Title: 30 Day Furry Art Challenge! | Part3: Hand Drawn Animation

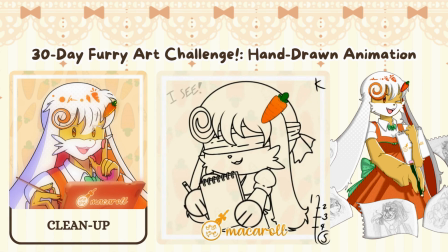Actually, I think I could have smoothed out the knot part of the blindfold, but I guess I'll do it in another animation.
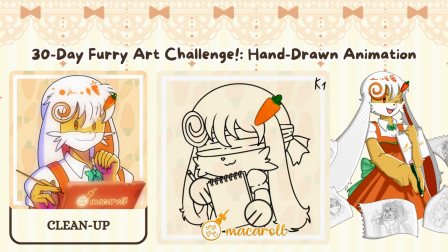It's up to you if you still want to put up the timing chart. For me, it's just a way to keep track of where I am. But other than that, you can erase it if you want to. It's just a guide.
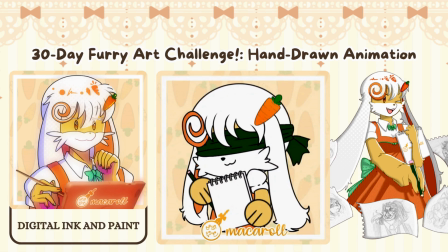The animation studio where I worked previously, we had this department called Digital Ink and Paint. That's where they do the colors. I wasn't actually part of that department.
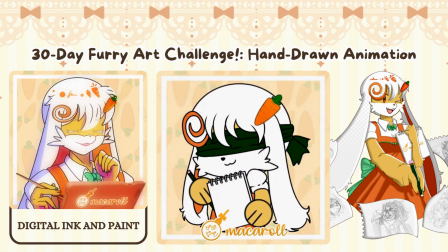I was only part of the cleanup and in between character animation and cleanup and in between FX animation departments. I think I get what they do here. That is, they apply the colors to the animation, which is what we're going to do next.
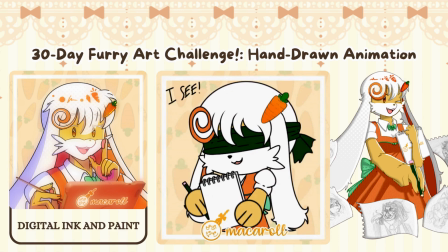So yeah, since I already had the colors planned out from my previous drawing, so far I just, what was it, ink dropper thing tool, yeah. I just used that and applied the basic colors for this next step.
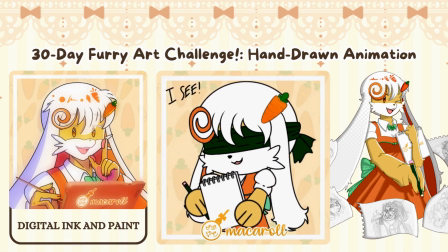Although the carrot hairpin of hers, I actually made a customized brush.
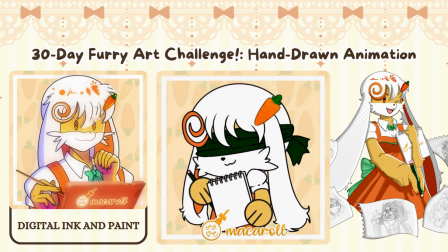I'll also be linking that in the community post for anyone who wants it. Of course, it only works on Ibis Paint. Not sure if it works on other mobile or tablet animation apps. Yeah, so for those who use Ibis Paint, you can use that. It's a free brush.
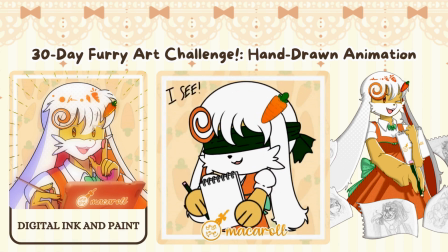And I think it made like 4 different versions of it. So yeah, and there was no carrot brush in Ibis Paint, so I wanted to make one especially for her. So I wouldn't keep drawing her hairpin over again and again. I just use the brush and then bam, instant drawing.
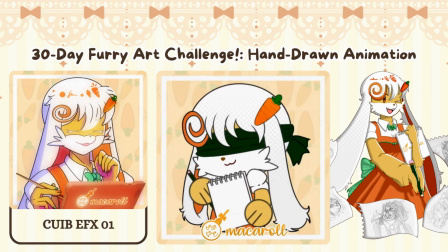At this point, your animation looks kind of defined now, but with the base colors, it still kind of looks plain. And the next step is CUIBFX 1. I called it one.
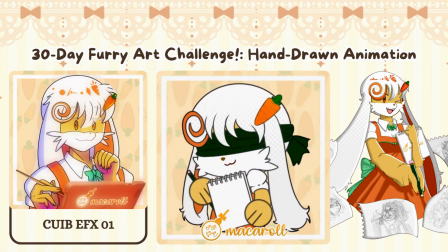I call it part 1 since I only applied I think effects to the hair and the clothes.
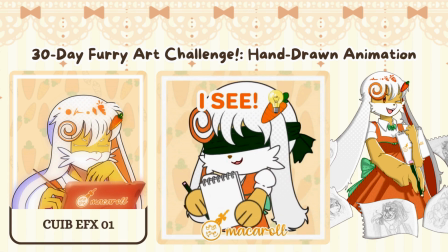I'm not even sure if I did apply the effects. It's kind of hard to see in Canva where I'm editing this. But yeah, I applied effects. You can see it in the hair, sort of.
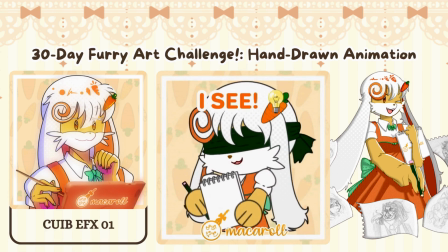It's at 5% transparency, to be honest, so that it doesn't make the character design super loud or, super bold, something like that. It's a dot gradation that I used as an effect.
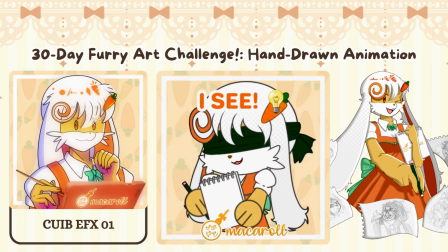So it really is just simple effects at this point. That it's a simple effect, but it moves with no, it doesn't move with the character.
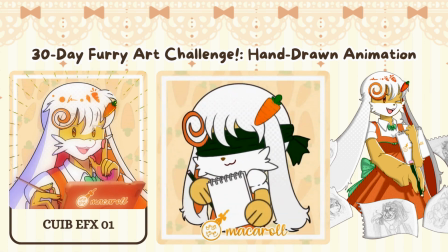It kind of somehow moves like the effects in Chowder, if you guys are familiar with that. Yeah, they have their animation is kind of unique in that effects are layered in a way that when the characters move,
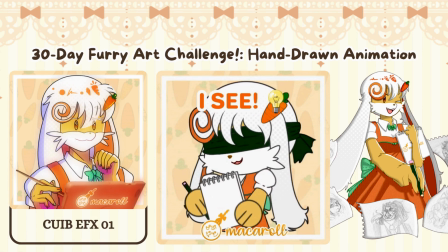the effects kind of just stay in place. If that makes sense.
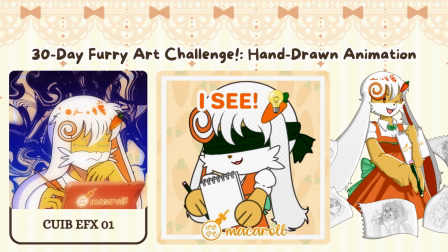I mean, just look at maybe you can look up chowder clips on YouTube if there still are, or in some other website or something.
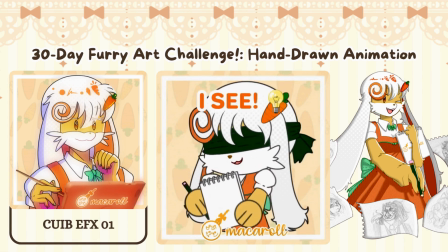I don't know. Yeah, it's a really unique show and one of my childhood faves actually. And that's how I came to use these kinds of effects for the hair and the clothes.
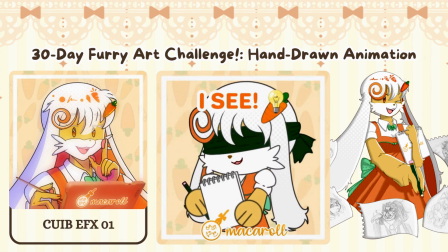Oh, and I added color as well to the her text, her IC text. Also added a little light bulb emoji as well, because she had an idea.
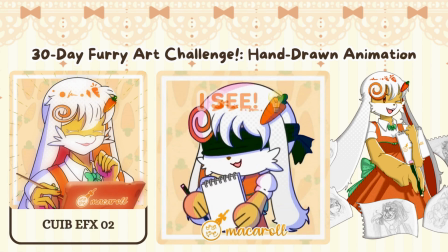And we are almost done. So for this last part, I added the shadow and the highlight. Since my character is facing to the right, again, I had the highlights. I had the highlights on the right.
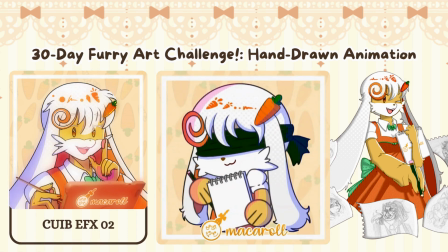No, left. Her left.